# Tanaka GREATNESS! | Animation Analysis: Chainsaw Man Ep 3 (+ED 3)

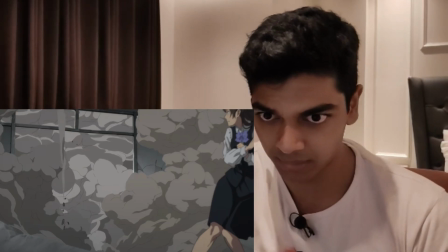like this just looks like the genga this is probably the what the smoke looks like in the genga it's probably colored but yeah they forgot to add
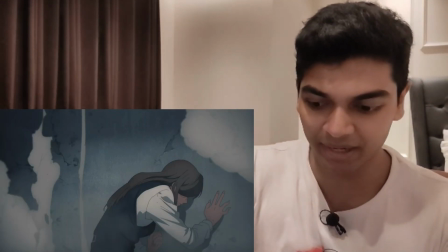compositing to it it looks very raw if you look here it looks semi-transparent or i could just say translucent and from this translucent smoke it
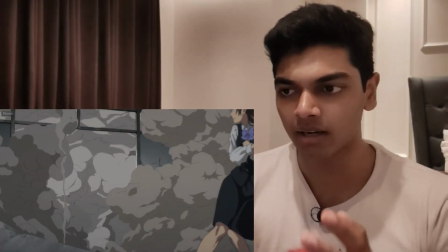just switches to this extremely opaque raw looking smoke and that just
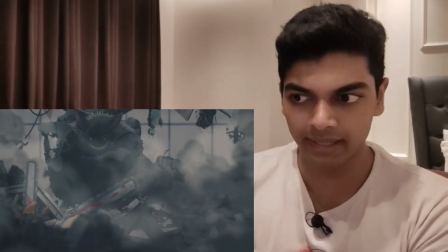transitions to again smoke with pretty translucent compositing and the shift
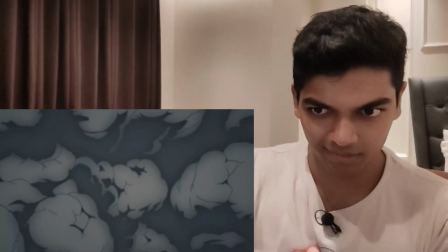is very abrupt look at this look at that they forgot to add
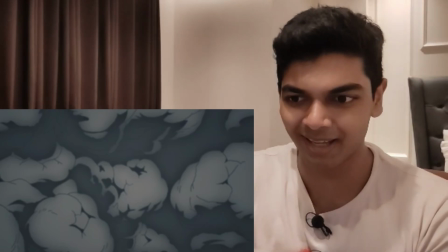the compositing here and then they brought back the compositing here so this is an error that will be
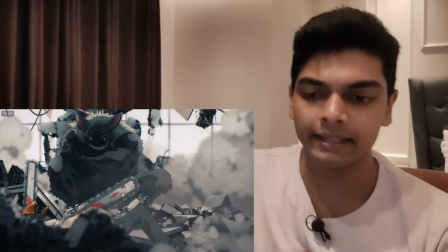fixed in the blu-ray without a doubt just a short compositing error and again denji's chainsaw they need to show the revolving motion of the chainsaw so he's
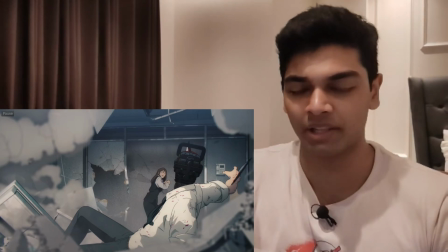full 3d here some awesome character acting with a background character we'll never see again gosh it's so impressive this scene confused me a lot when
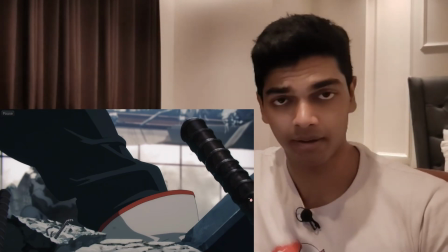i saw this for the first time because this looks like porus hammer i was wondering hey what's me only doing there the cgi model of denji not the
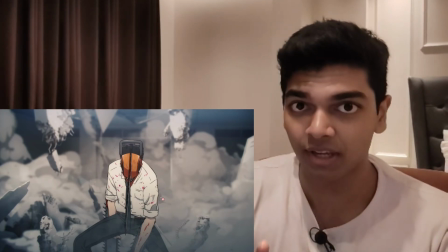best i still think shirtless denji is better than this but the cgi model that they have towards the end with the open shirt denji that
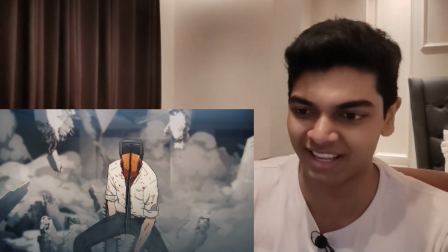is the best cgi model it's so so good i'll talk about it when i get there and then she punches the
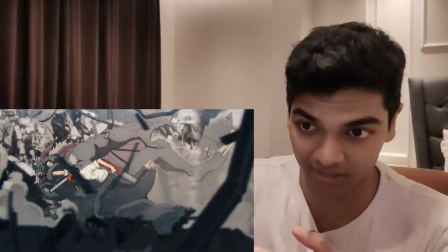bat with this chainsaw does not really use it as a chainsaw because the chainsaw aren't chainsaws aren't running right now the blades aren't running so he just punches it if it was
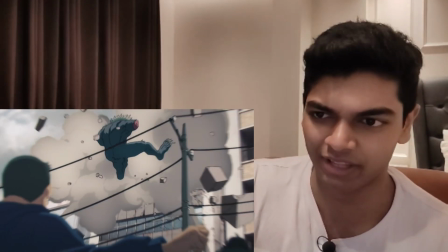running there it could have probably just killed the devil there again cool smoke cool debris those
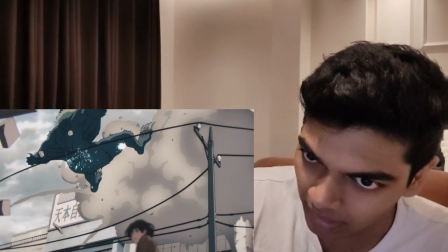spark effects are digital yeah digital spark effects they kind of stand
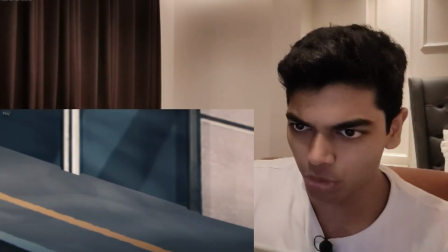out like a sore thumb in motion motion it's much better except in
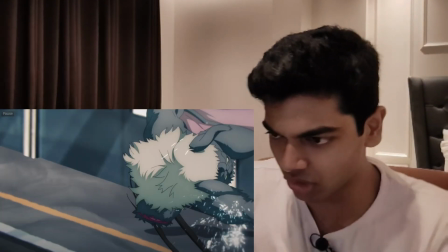this cut yeah in this cut these effects still kind of stand out
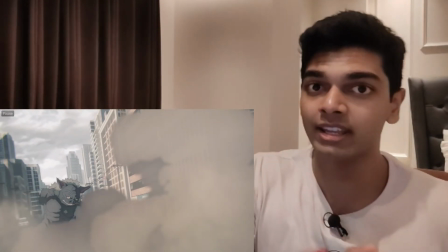yeah if they had um 2d electricity effects with that it would look better
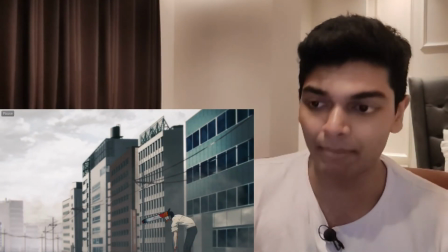again this cut is the embodiment of everything i have been saying so far um
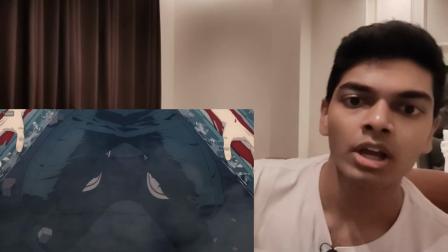dingy comes down right dingy comes down we have to show the um revolving
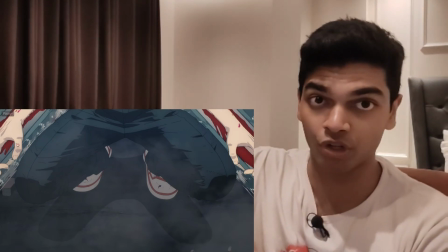motion of the chainsaws on his arms so his arms are done
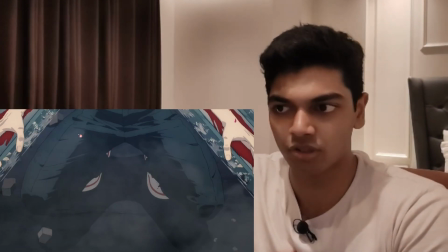in cgi his legs they're done 2d because his legs don't have chainsaws in them i wonder if his legs can turn into chainsaws i would assume yeah
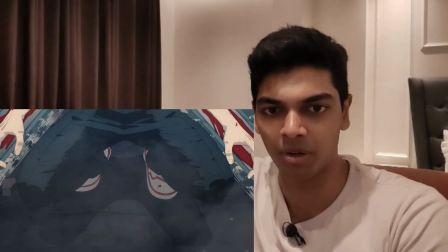maybe maybe that's gonna be some sort of a reveal later on in some fight that his legs can turn into chainsaws the easiest way to notice
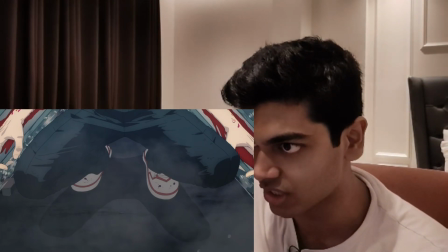that this is cgi is from the blood these small blood effects that you can see here it does not look like blood they could work on that they could work on
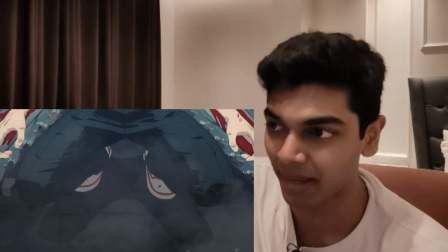the coloring of that it should be redder it's kind of pinkish right now you'll see that clearly in episode one some of
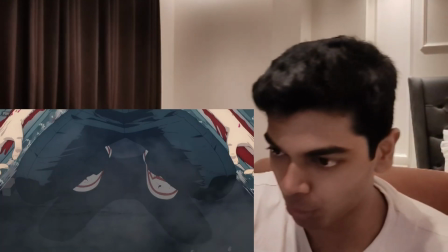the blood just looks like paint on denji's body here it switches to full 2d and it does not even look like the chainsaws are moving because as i said before
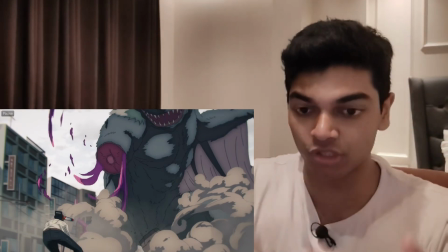it's really hard to animate that but our brain just assumes that the chainsaws are evolving because we just saw the chainsaw revolving in
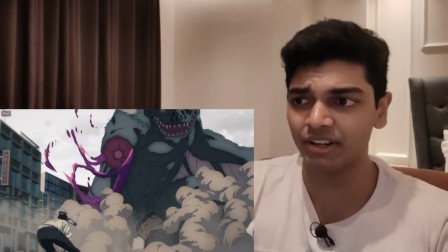the previous cut so that's why you're using cgi another thing that's very impressive is that every time the bat is gonna move blood is gonna keep spurting out his arm it's not just gonna
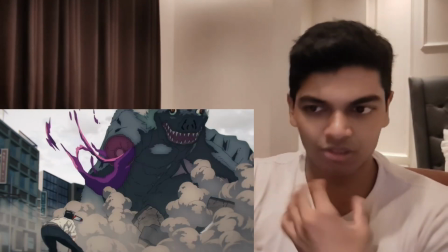heal immediately which is just super sick just to add some extra effects animation right with the liquid so sick
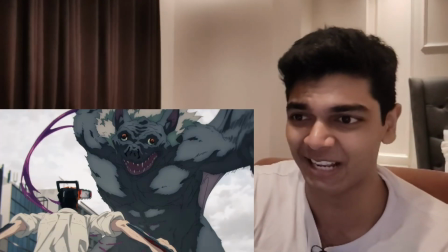again extremely highly detailed model moving so fluidly god
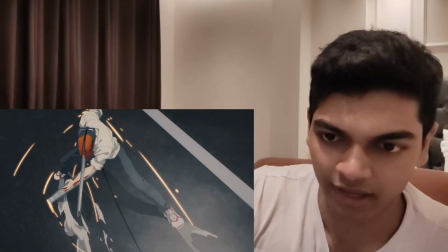i wish attack on titan looked like this just fucking squashes and stretches those blades to the
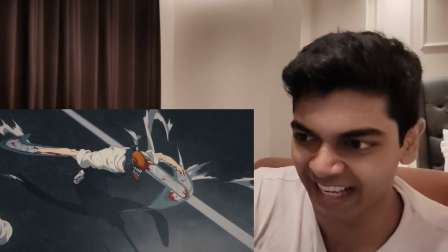absolute limit six smears it looks like a rubber the way
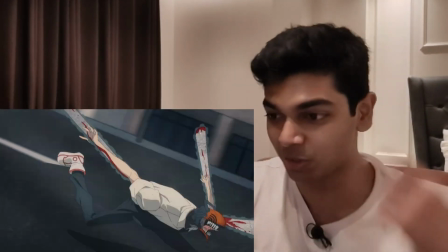he's animating that it's so sick and i also love the sound effects here denji's uh panting like
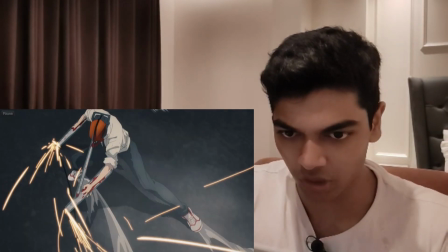a dog coming to a stop using the chainsaws that's actually leaving trails on the road too
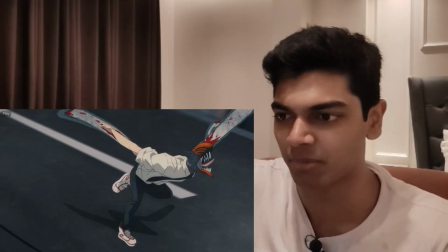really cool spark effects amazing smears as i said before the sense of speed here is amazing kaito
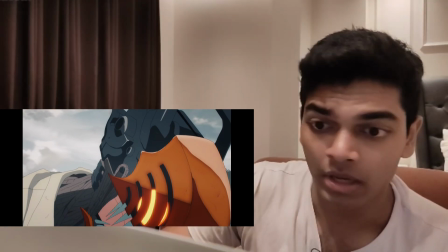tomioka i think it's a he's pretty young as an animator right yeah years active 2017 to percent so five
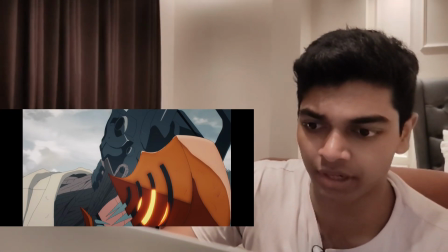years in the industry so far one of the many animators who got into the industry via tatsu yoshihara in black clover so that makes sense
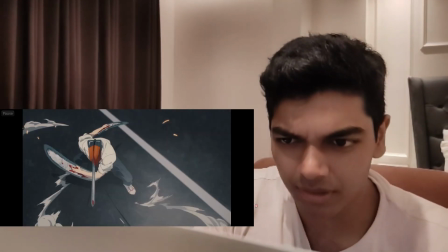that he'll be working here as well and this cut is great i don't really like the compositing here it looks really flat textures but i guess they're just